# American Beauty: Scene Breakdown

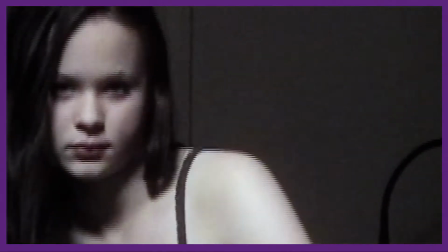[0:01]
You're watching Scriptease. In today's episode, we'll be breaking down the opening scenes from American Beauty.
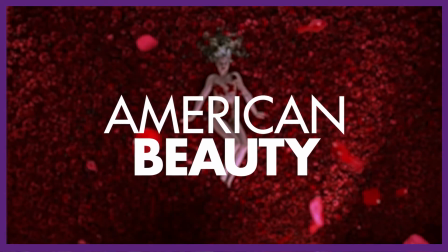[0:07]
You can expect spoilers for the entire film, mature language, and adult themes.
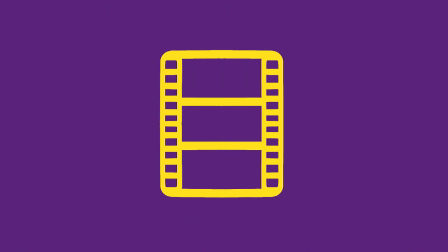[0:12]
When people ask me what my favorite movie is, American Beauty is my go-to answer.
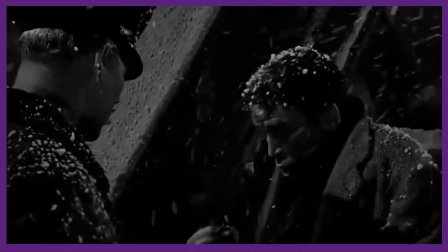[0:17]
Thing is though, I'm not certain it is my favorite movie. I can remember movies that made me more emotional, movies that I had a better cinema-going experience with,
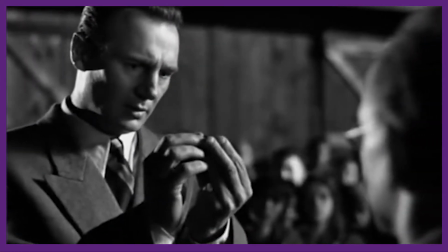[0:25]
movies that gave me grander revelations about the human condition. But still, when asked, I say American Beauty, and I don't know why.
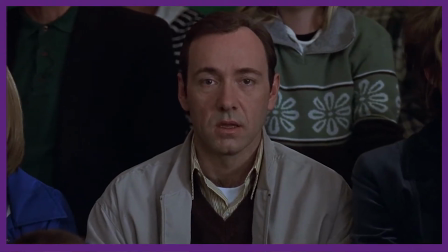[0:33]
It could be the great dialogue, or the on-note yet over-the-top performances, or that deliberating score.
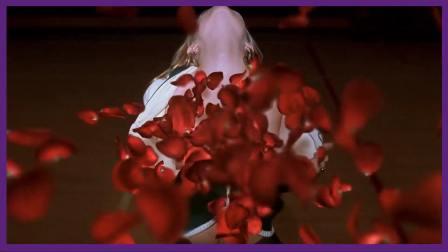[0:39]
But ultimately, if I had to pick just one thing, I think it'd be this: the symmetry.
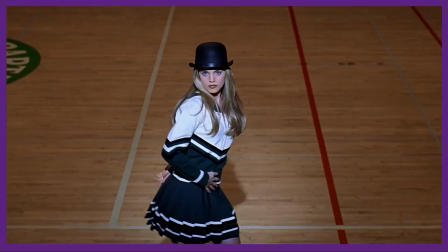[0:45]
There's an incredible precision in the layout of the scenes, where each moment has a correlating moment later on,
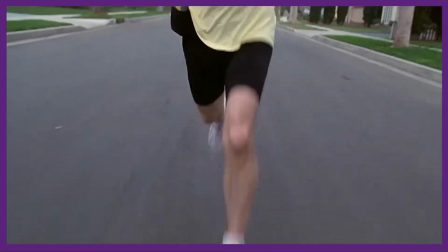[0:50]
and by comparing and contrasting the two scenes, we can see both character growth and thematic progression.
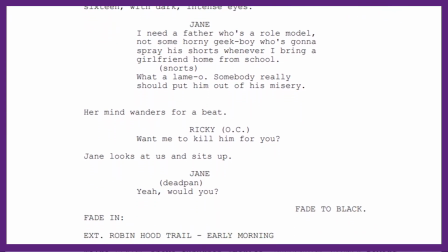[0:56]
As we step through the opening pages of this screenplay, I'll point out these little moments, and you'll see just how cohesive the film truly is.
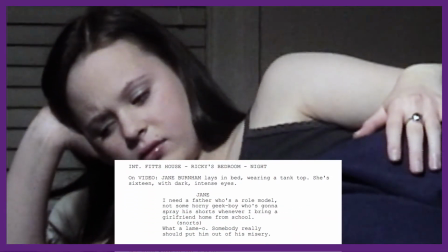[1:04]
The script begins with a kind of teaser section in which Jane and Ricky discuss killing Lester.
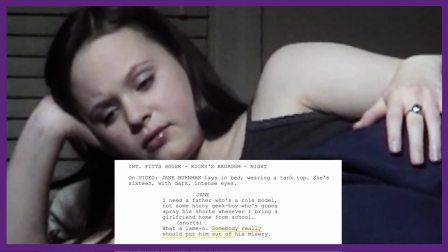[1:10] Someone really should just put him out of his misery.
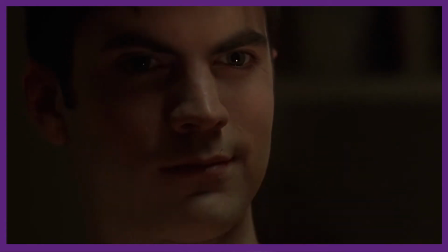[1:13]
We find out later when this scene is repeated that this is just an off-color joke, but already we have this idea of symmetry popping up.
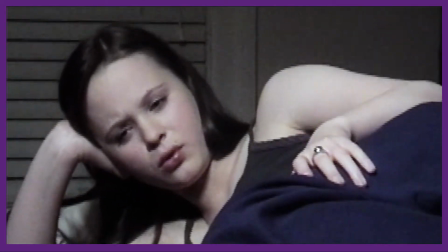[1:20]
At this point, it's a dark moment of intrigue that hooks the viewer in.
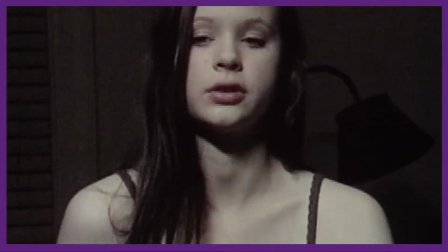[1:24]
But later, this scene is a joke, a sign of comfortability and confidentiality between Ricky and Jane, a clear indication of their budding love.
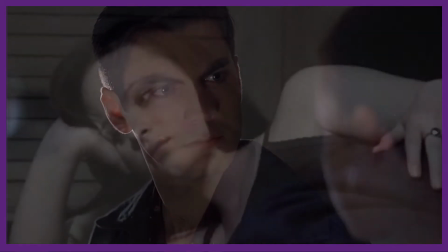[1:32]
I will say that I'm almost universally not a fan of dropping in a scene from later in the movie at the start just to hook in the viewer.
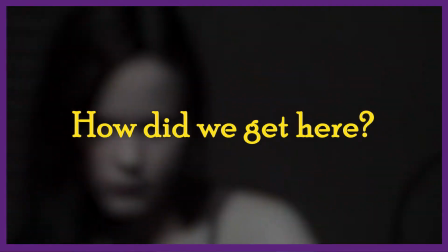[1:40]
That how did we get here trick is super shallow to me, and it's often just a crutch that stories with boring openings lean on.
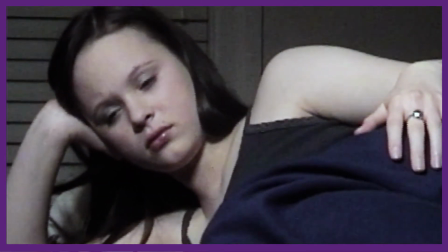[1:47]
Now I can see why it was included here for two reasons. Firstly, this is a movie about suburbia.
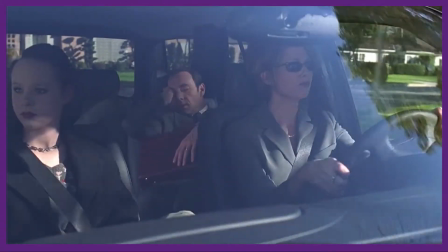[1:53]
The first act is spent establishing an ordinary family dynamic,
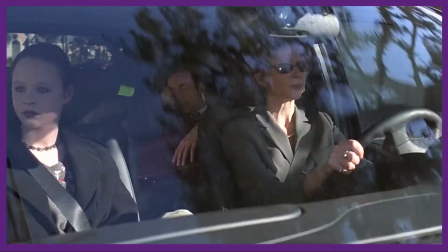[1:57]
and it may have worried the director or producers that viewers would tune out in those opening 10 or so minutes.
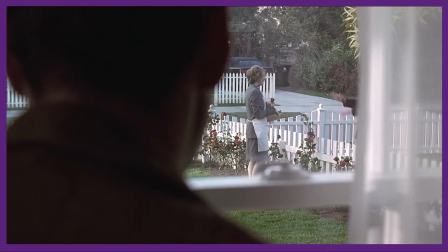[2:03]
I don't agree with this at all. The opening minutes of American Beauty, even with teaser excluded, are some of the most engaging moments of the film in my opinion.
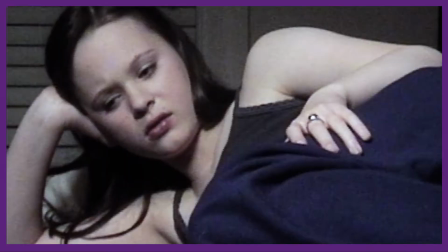[2:11]
The second and more probable reason for this teaser's inclusion is the original premise of the film.
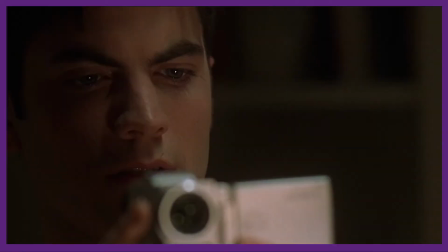[2:16]
American Beauty was originally much more of a crime drama, with Jane and Ricky being falsely convicted of Lester's murder based on this exact piece of footage.
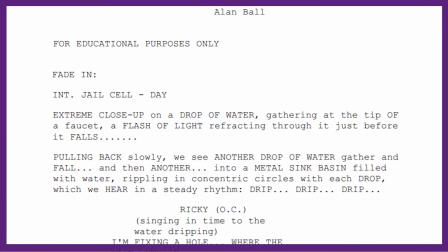[2:25]
In fact, the original screenplay had about 5 pages at the start of the script,
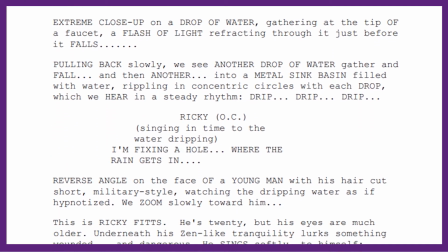[2:30]
with a courtroom scene, news reports, and police interviews about Lester's death.
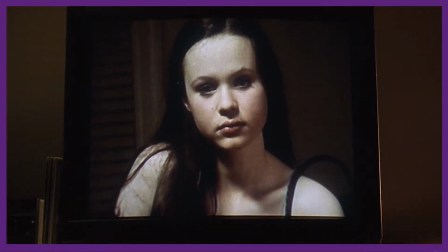[2:34]
My guess is the inclusion of Ricky's tape at the beginning here is mostly a relic of this original idea.
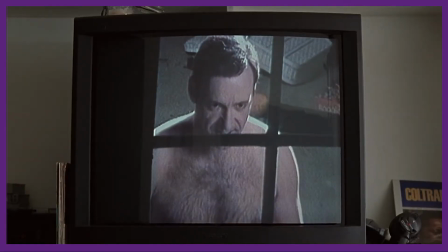[2:40]
It's hard for me to remember the first time I watched American Beauty. Maybe that teaser really did draw me in.
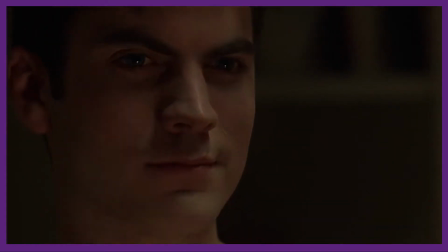[2:45]
Maybe I really was intrigued by who killed Lester. But now, I don't really think of American Beauty as a crime drama.
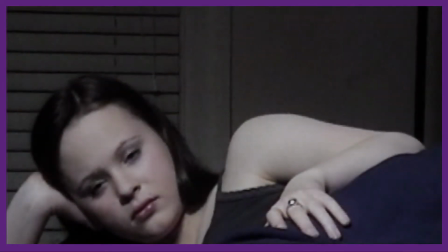[2:51]
Still, the case can be made that for a first-time viewer, this teaser is an essential hook.
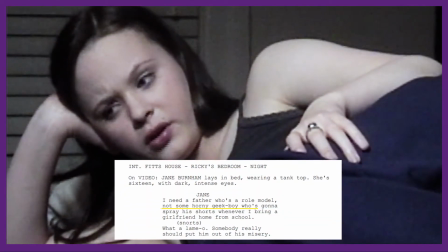[2:56]
I like the dialogue here.
Not some horny geek boy who's gonna spray his shorts whenever I bring a girlfriend home from school.
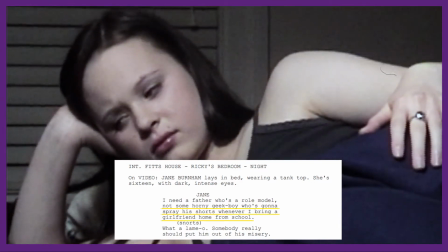[3:03]
The dialogue here smacks of 90s speech, a great intro into the story.
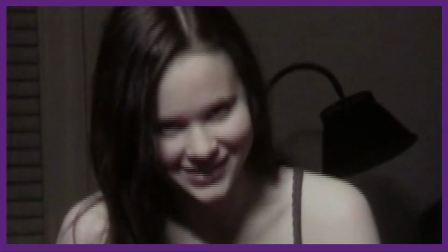[3:08]
The camcorder footage is also an interesting device, providing that first moment that jars the audience out of their stupor.
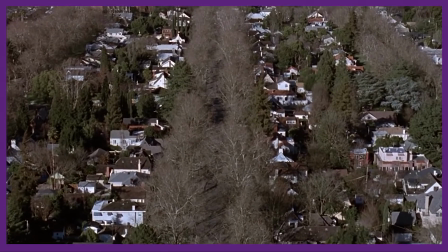[3:15]
Where my interest lies though is the real opening sequence, a morning in the life of Lester.
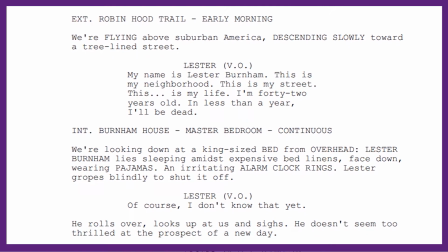[3:20]
The morning in the life of intro is pretty cliched, but you know what? It works.
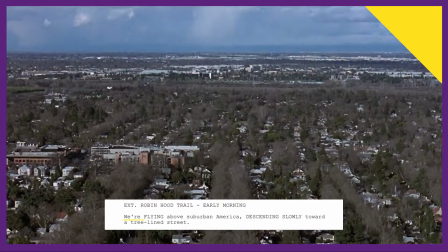[3:25]
We get very specific shot calling here without any mention of the camera. We're flying above suburban America, descending slowly towards a tree-lined street.
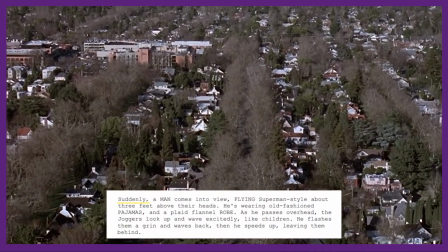[3:34]
Once again, in the original script, this is slightly different. We actually see Lester flying over the street in a dream sequence.
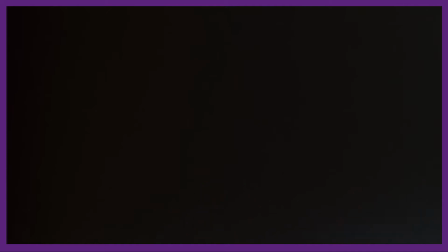[3:42]
This idea has been removed, but the idea of dreams and fantasies still remains very much intact.
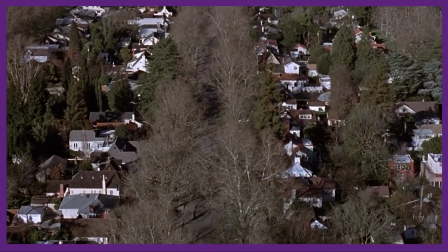[3:47]
I mention it because every time we have this sweeping camera motion, it's immediately followed by Lester's morning routine.
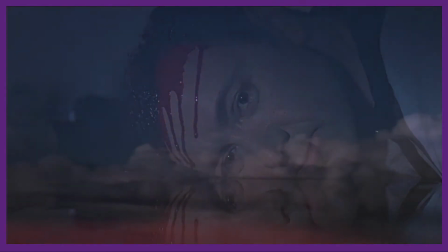[3:54]
Except, of course, at the end of the film, when Lester dies, and the camera instead retreats back away from the street.
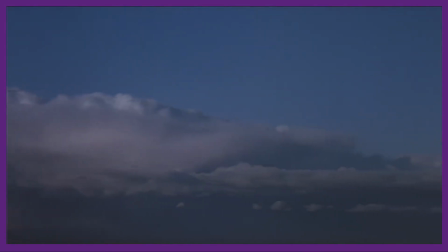[4:00]
Once again, this little motif ties the film together nicely, while also having a thematic importance.
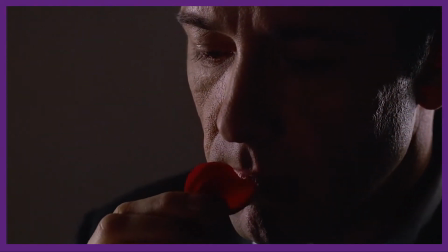[4:05]
Lester's journey involves turning his dreams and fantasies into reality.
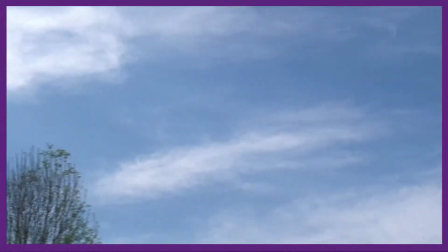[4:10]
His flying through suburbia is a need for freedom from his stagnated marriage, and his sex fantasies are, well, I think they're pretty self-explanatory.
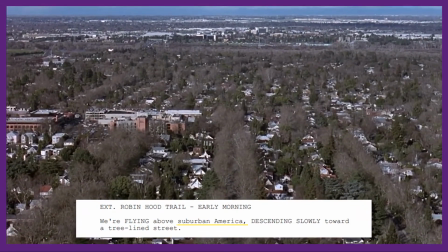[4:19]
Another thing I want to point out here is the phrase suburban America. It's not typical suburbia or a regular American suburb.
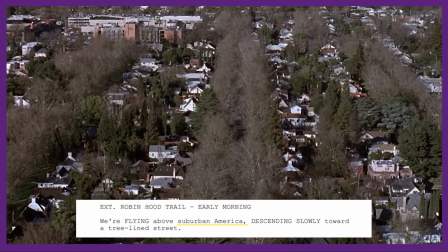[4:27]
Adding those adjectives would accentuate the wrong part of the image. It makes the setting feel boring, ordinary.
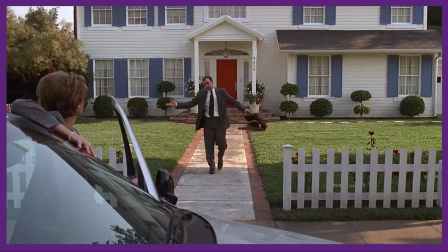[4:33]
What you want instead is to create a series of quick associations in the reader's mind.
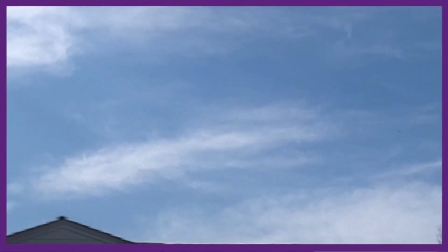[4:37]
The very fact that suburban America is such a familiar image to viewers makes it super accessible and saves exposition.
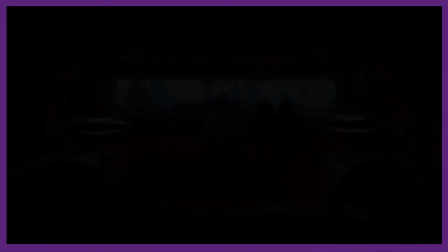[4:44]
Compare this to something like Star Wars or Avatar,
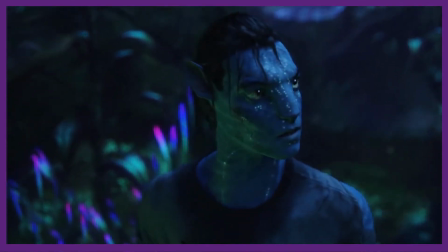[4:47]
big fantasy and sci-fi films with whole new systems and cultures to understand before you can really get invested in the plot and the characters.
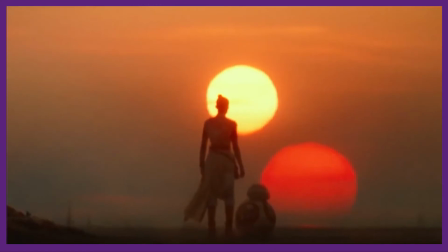[4:55]
So don't think typical, regular, or standard, think familiar, and take advantage of that to get into your story faster.
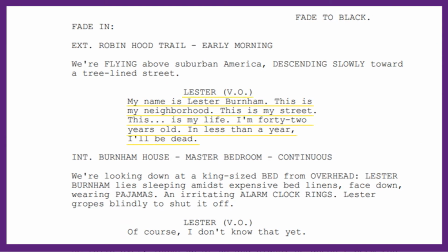[5:03]
Over this opening sequence we have narration, that dreaded double-edged sword that invokes the ire of many a film critic.
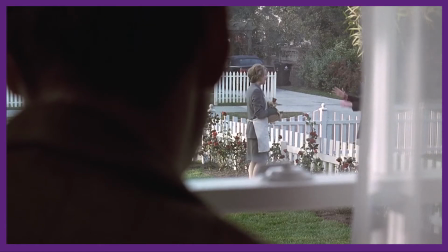[5:10]
As we've spoken about in the past, you'd want to have a very good reason for including narration in your script, since you're telling rather than showing.
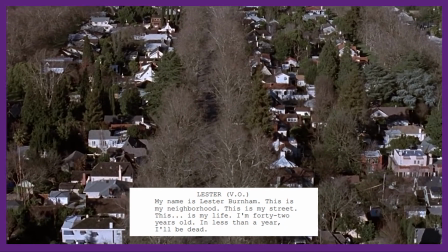[5:17]
Here, Lester's narration provides us with an important detail right off the bat.
In less than a year, I'll be dead.
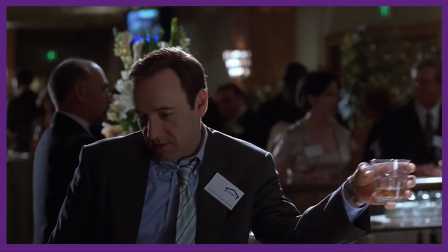[5:24]
We're about to watch a man go through a midlife crisis and emerge more mature on the other end, but all of this is undercut by the knowledge that he's going to die.
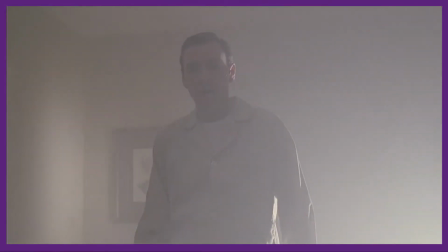[5:32]
This frames his journey in an entirely different context. What's the point if he's just gonna die anyway?
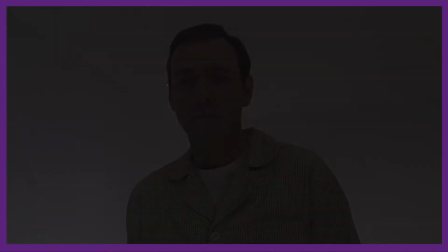[5:38]
Why should I care if Lester succeeds or fails if his outcome is already set?
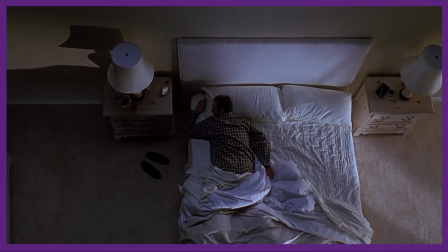[5:43]
And why does he sound so calm about dying? Of course, Alan Ball, the screenwriter, is already one step ahead of us.
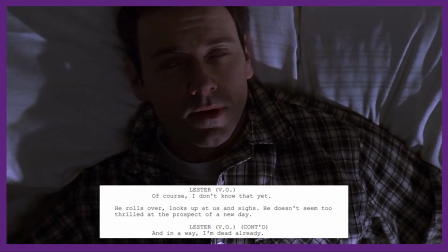[5:49]
Lester comes off as though he himself can't really explain why he should care either.
And in a way, I'm dead already.
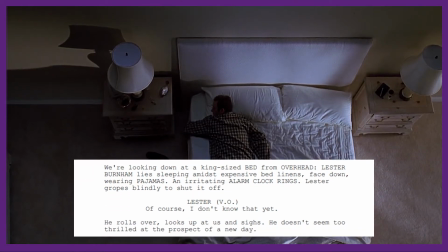[5:56]
Of course, this is backed by the action text as well. An irritating alarm clock rings. He rolls over, looks up at us and sighs.
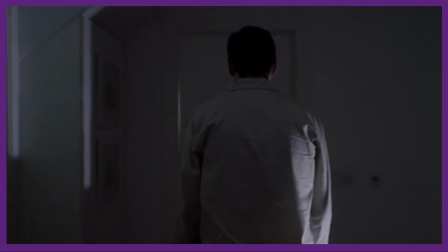[6:04]
And yet this juxtaposition of Lester's inevitable fate with the painful ordinariness of his middle age is exactly what keeps us interested.
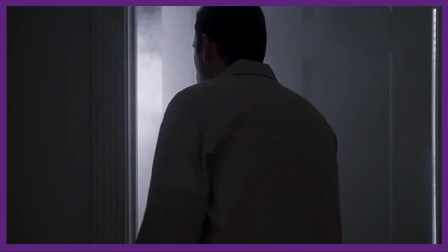[6:12]
The rest of the opening sequence follows the classic screenwriting wisdom of establishing the status quo.
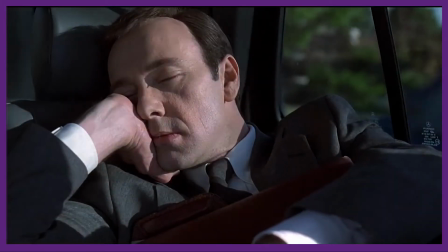[6:18]
What does our protagonist's life look like? In this case, why is Lester so bored with his life?
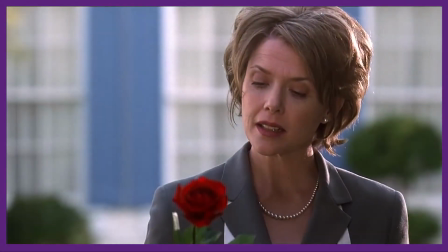[6:24]
And that starts with introducing Lester's wife, Carolyn. I love this first image of Carolyn.
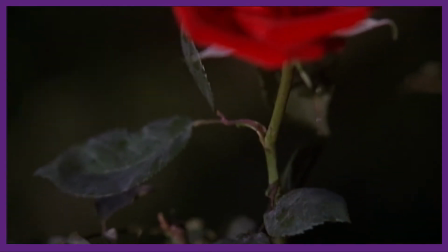[6:31]
Close on a single dewy American Beauty rose. A gloved hand with clippers appears and snips the flower off.
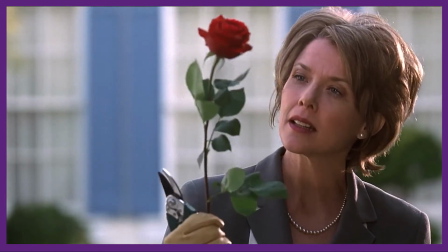[6:37]
The American Beauty rose is a symbol of passion throughout the film, most clearly seen in the fantasy sequences with Angela.
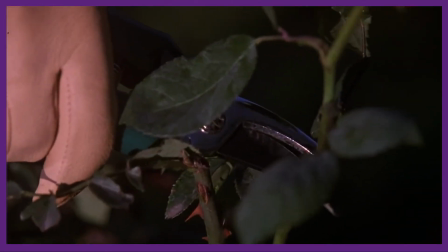[6:44]
So when we see Carolyn cut one off as her first action, it's clear that she is the main constrictor of this passion.
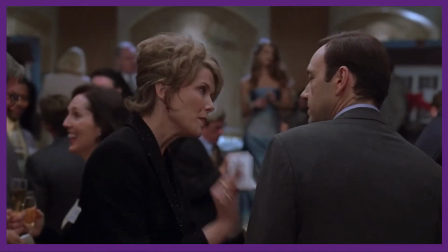[6:51]
Lester's happiness is stifled by Carolyn's obsessive need for perfection.
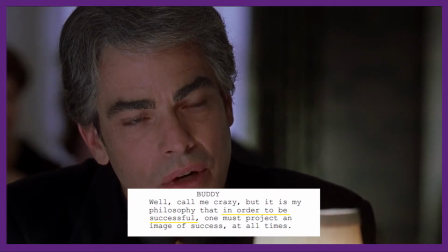[6:56] In order to be successful, one must project an image of success at all times.
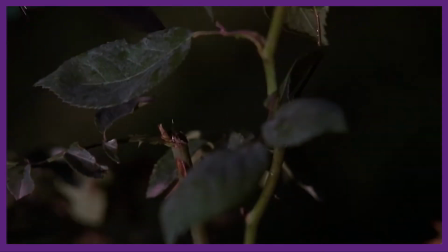[7:03]
This close-up of the rose being snipped off really drives home the violent nature of the act,
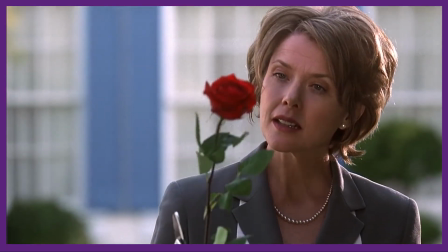[7:08]
and it's probably no coincidence that this image immediately follows Lester masturbating in the shower.
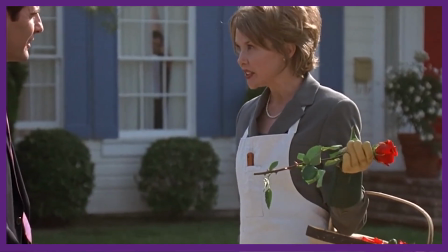[7:13]
Youch! Also worth noting the gloved hand here. We won't see another gloved hand until the end of the film, when the Colonel returns home,
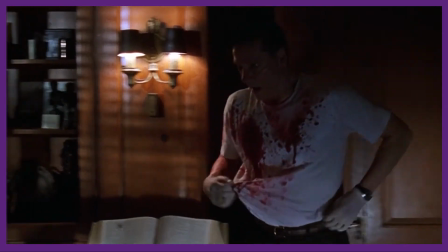[7:21]
covered in blood after killing Lester, the blood that same shade of crimson as the rose.
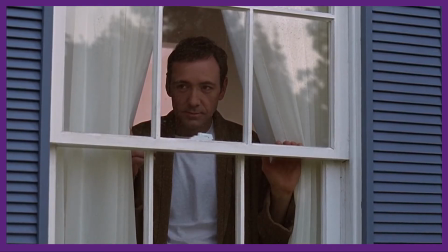[7:27]
Now we see Carolyn gardening and observe what appears to be a perfectly ordinary little interaction between her and the Jims.
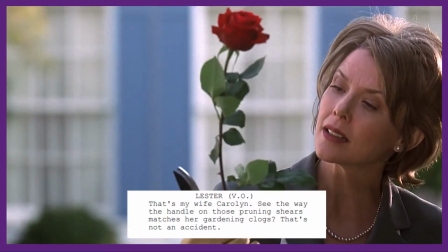[7:34]
Quaint even. Once again though, Lester's narration undercuts the scene.
See the way the handle on those pruning shears matches her gardening clogs?
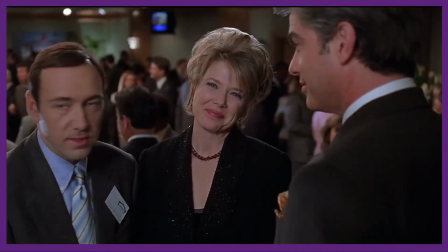[7:43] That's not an accident.
There's always been something uncanny about things that are too perfect.
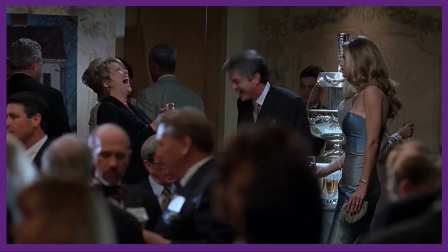[7:48]
Maybe it's some ancient part of our brain meant to detect lies told through smiling masks.
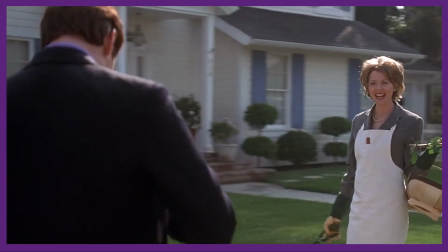[7:53]
I really don't know. But the idea pops up time and time again in films with this false suburban veneer.
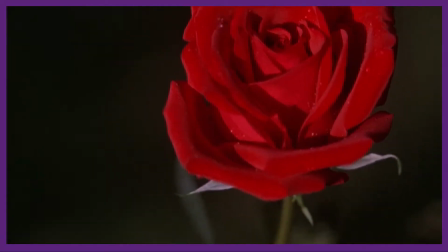[8:00]
Pleasantville, The Truman Show, Chumbucket, and so on and so on. I think American Beauty probably gets its inspiration for this scene from the opening scene to Blue Velvet.
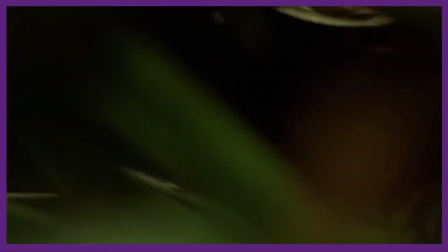[8:09]
In Blue Velvet, David Lynch uses the burrowing and chattering of insects in the dirt to symbolize the darkness beneath the surface.
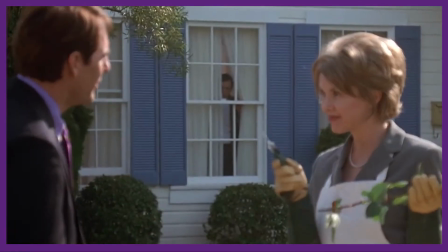[8:16]
But here we don't see how false the appearances are until later on.